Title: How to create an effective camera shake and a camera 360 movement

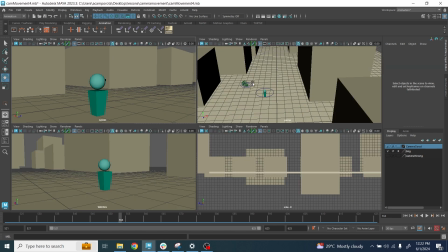12:16 You can add shake, whatever you want, some side movement, a little offset here.
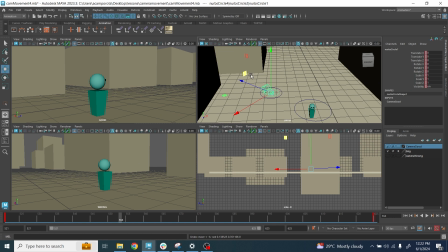12:22 You can use this little controller to do extra, but those are extra. I always think about it. The main camera movement can be done with some decent timing and decent choreography with just a few keys. You should never over exaggerate it, except few weird cases, right?
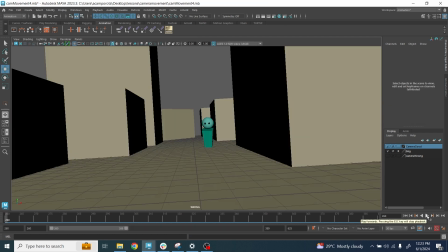12:39 This last one, guys, I'm gonna go very, very fast about it because it's extremely simple but very effective.
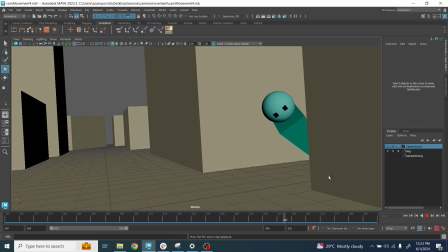12:44 Classic mistake that people do is when a character is moving left to right,
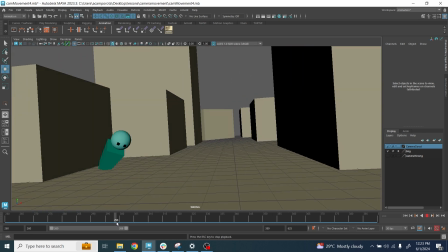12:49 the camera is moving exactly at the same time of the character because they feel like they want to keep the character always in frame, and that's the correct way to do.
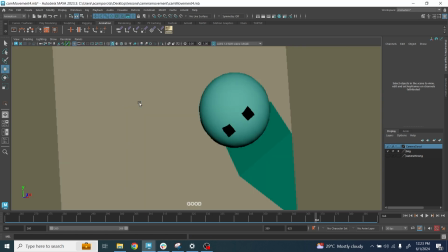12:59 No, that's not the right way to do it because normally camera always move couple of frames behind the action.
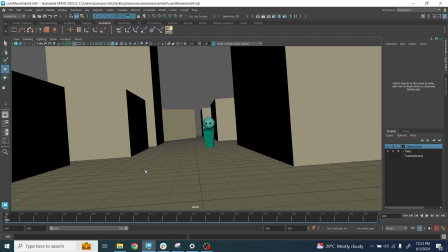13:06 Remember that behind every camera there is a human being looking at the action, and so the reaction time of that person is going to be always slower than the actor or whoever is going to perform the action,
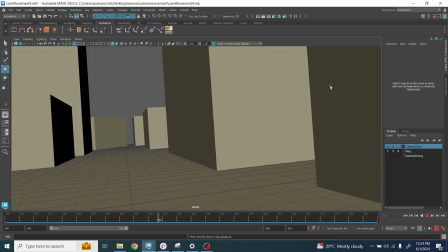13:19 right? And as you can see, it's just about offsetting a little bit the framing here,
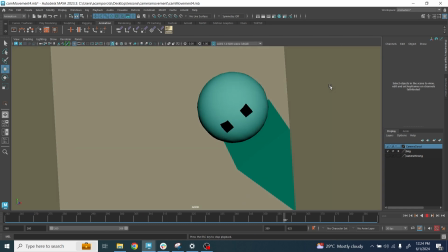13:23 and here also at the end I wanted to do a very quick zoom to make things a little bit more interesting and reframe better the camera.
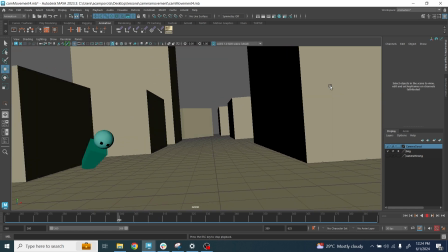13:31 As you can see, I also had some handheld motion to make the camera a little bit more live action, a little bit more.
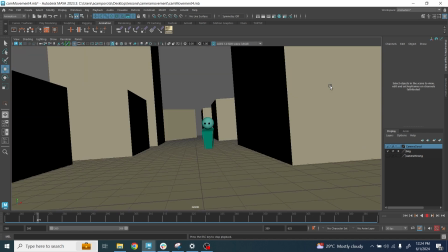13:37 But overall, the takeaway that you need to get from this one is that absolutely camera should never move at the same times with the character.
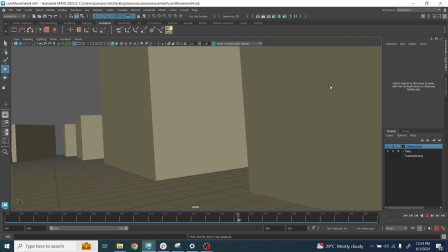13:46 All right, guys, I hope you enjoyed this little advice and see you next time, guys. Ciao.